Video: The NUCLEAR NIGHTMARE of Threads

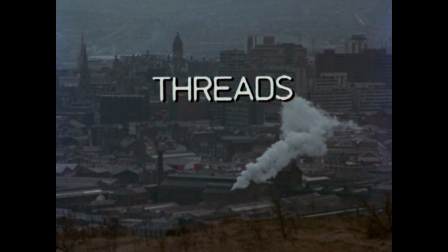[0:00]
Threats is a film made for one purpose, to depict a nuclear apocalypse as realistically as possible. Here is how it succeeded at that. Let's begin with a story,
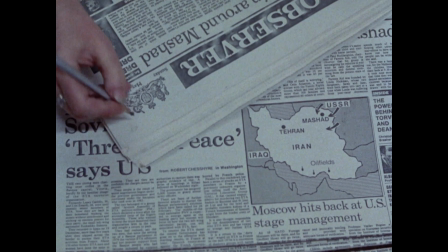[0:11]
which is this alternative history what if scenario where tensions between the United States and the Soviets get so heated that nuclear war breaks out,
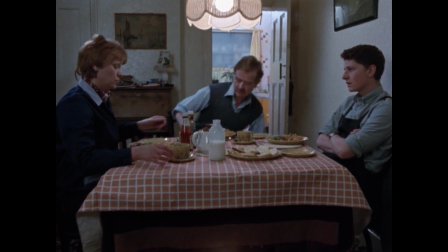[0:19]
the narrative focus being pointed at a group of civilians in Sheffield England, primarily a pregnant woman named Ruth.
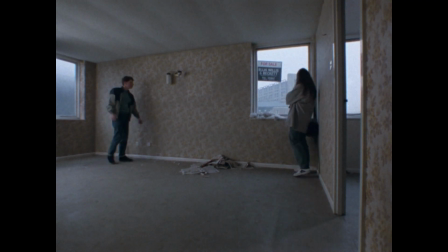[0:26]
The first half showing their day to day activities in a slice of life manner as the nuclear war ramps up in the background,
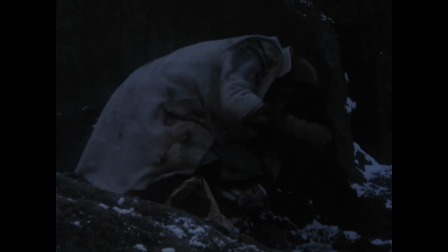[0:33]
and the second half depicting their agonizing struggle for survival.
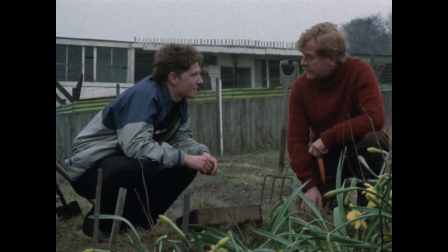[0:37]
What really helps with the films realism is just how mundane much of the films cast and earlier events are.
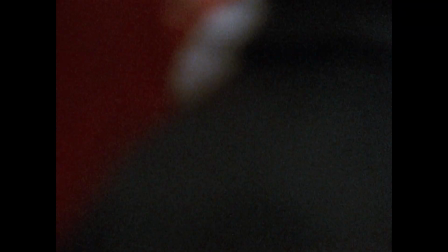[0:43]
None of the characters are extraordinary heroic archetypes seen in so many Hollywood films,
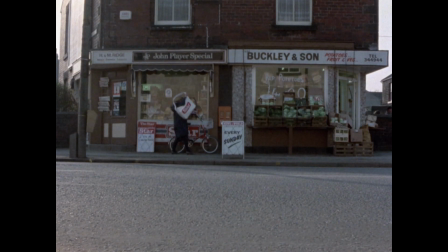[0:48]
and all we ever see them do is the sort of everyday activities that make up most people's normal lives, which helps ground the story.
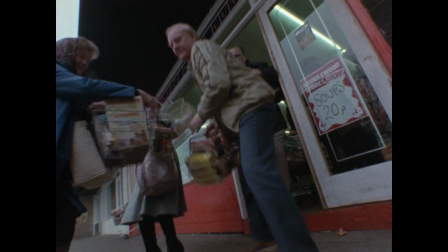[0:55]
And to further aid in this groundedness is the fact that every single character we focus on is powerless.
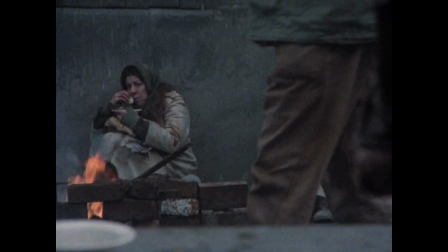[1:00]
All the civilian characters can do is try to survive, and even the few with any sort of power,
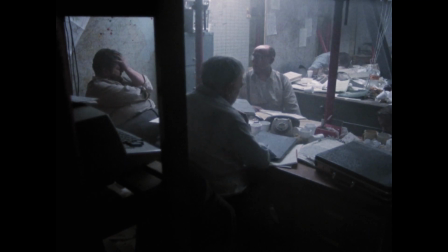[1:05]
such as the government officials assigned to handle the situation, prove themselves to be inadequate to do much of anything.
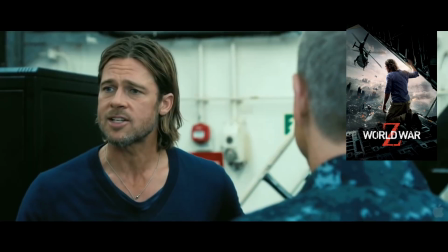[1:11]
This is in stark contrast to most apocalyptic Hollywood films,
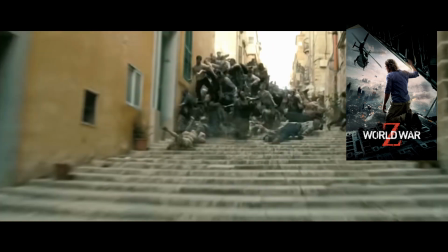[1:15]
where the focus is always on some lone heroic individual who is on a mission to stop the apocalypse or to keep the death toll from exacerbating.
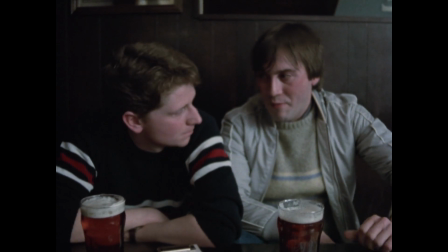[1:22]
And what helps sell the grounded, mundane feel of the film is the casting, which consists entirely of unknowns.
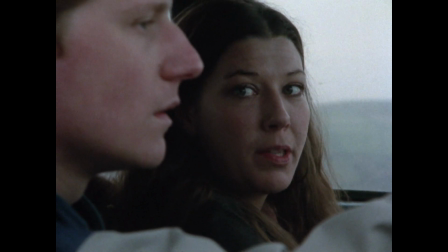[1:29]
Even the film's leading lady, Karen Meeker, is not a star, her IMDB profile even lacking a picture.
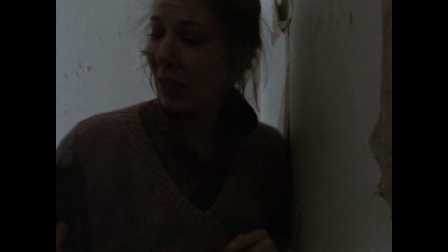[1:35]
Thanks to this one is not distracted by the fact that you've seen every character's face dozens if not hundreds of times before in other films,
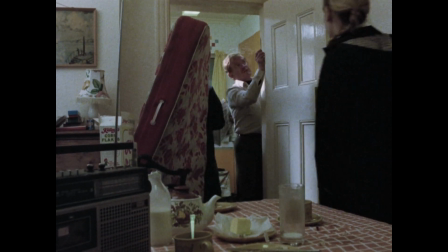[1:42]
and are thereby more able to buy them as normal, everyday people and see their characters instead of the actors depicting them.
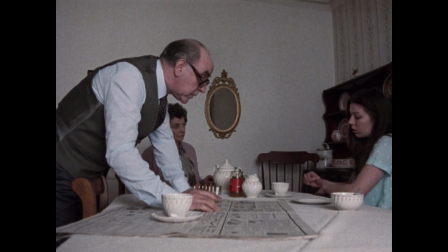[1:49]
But besides their unknowedness, the cast is also effective in the way they look, no one seeming too glamorous.
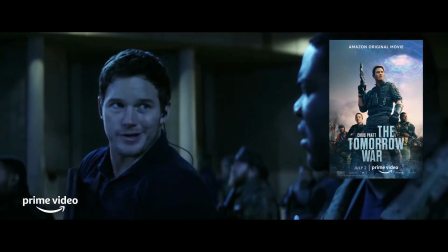[1:55]
This runs contrary to regular Hollywood casting, where often supposedly everyman characters are played by someone plucked right out of a fashion magazine.
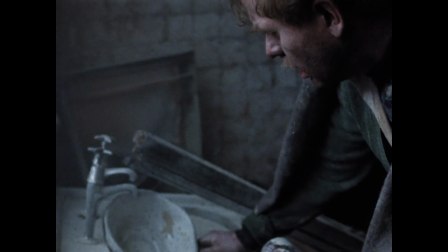[2:04]
And despite their obscurity I can't say that any cast member did a bad job, everyone depicting their characters in a realistic and understated manner.
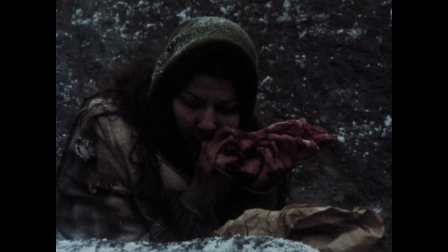[2:12]
Though I have to give props to Karen Meeker, who solely based on this performance deserves far more recognition,
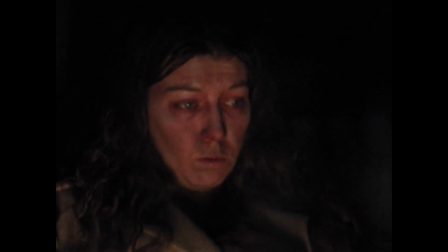[2:18]
as there is not a single moment where I did not find her believable.
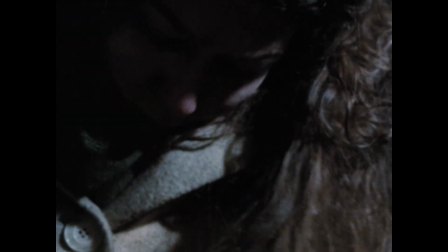[2:21]
I especially love the dreary looks she gives throughout the film, showing Ruth's downward spiral into hopelessness through her facial expressions alone.
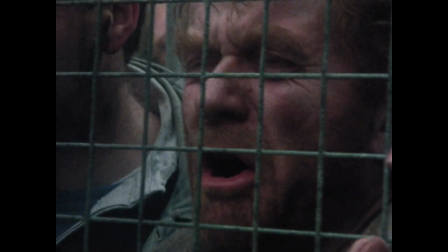[2:30]
Though that is only one half of how the film achieves its realism, the other is its cinematography,
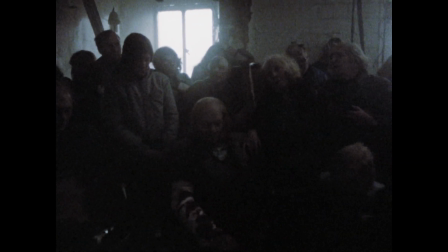[2:36]
which is documentary-like in the way the camera voyeuristically views each scene, every shot hand held,
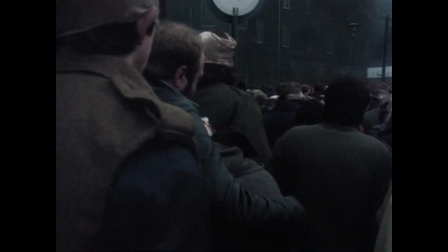[2:42]
almost as if the cameraman is themselves a character just documenting the film's events.
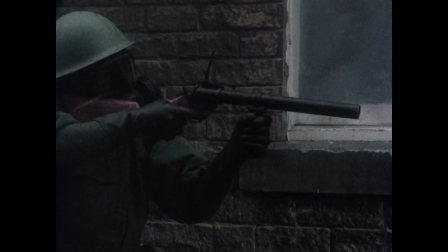[2:46]
And thanks to this, certain scenes feel less like fiction filmmaking and more akin to footage shot in a war zone.
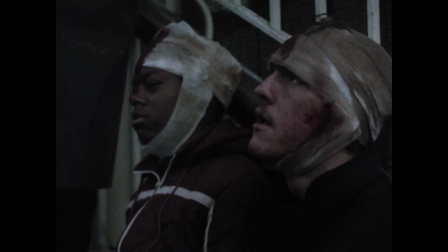[2:52]
In particular, the scene where Ruth goes to a bombed out hospital and looks for aid.
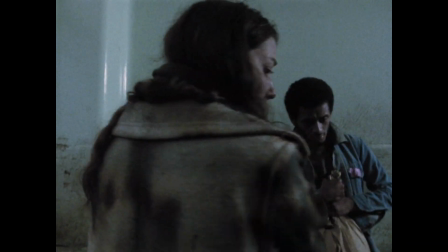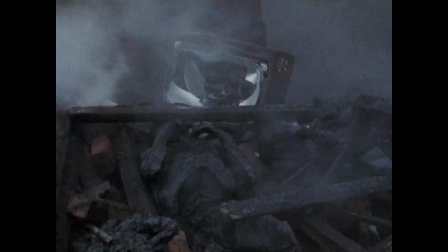[3:03]
Though there are times where the film breaks this style and presents its events in an almost surrealistic and stylized manner.
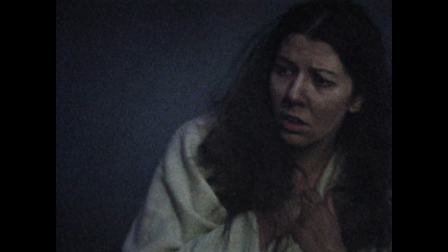[3:10]
For example, the scene preceding the nuclear explosion, where Ruth walks through the ruins of her neighborhood, looking around as if in a daze and in disbelief over what has happened.
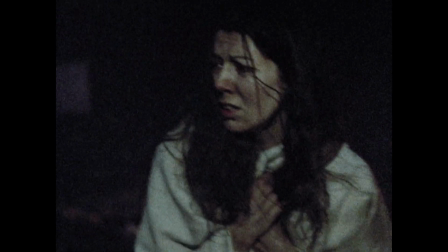[3:19]
Meeting these strange characters, each one depicting different reactions to the bomb, some walking around helpless, others seeming to have gone mad.
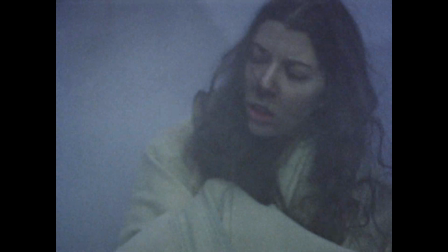[3:29]
The scene has this nightmarish mood, aided by the thick smoke and quick cuts of different shots of Ruth's face, perfectly depicting her disoriented state.
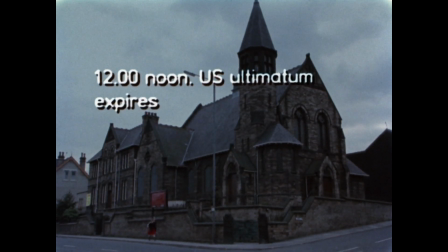[3:38]
But what really helps Threats' documentary style is its use of voice-over and on-screen text,
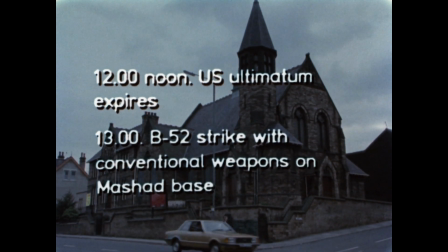[3:44]
which are used to convey important information about, for example, the effects of radiation poisoning or how society as a whole will break down in the wake of a nuclear disaster.
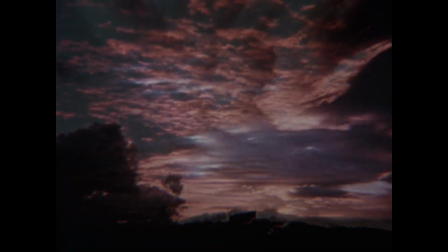[3:54] Hanging in the atmosphere, the clouds of debris shut out the sun's heat and light.
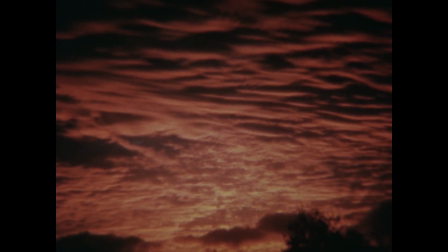[3:59] Across large areas of the northern hemisphere, it starts to get dark. It starts to get cold.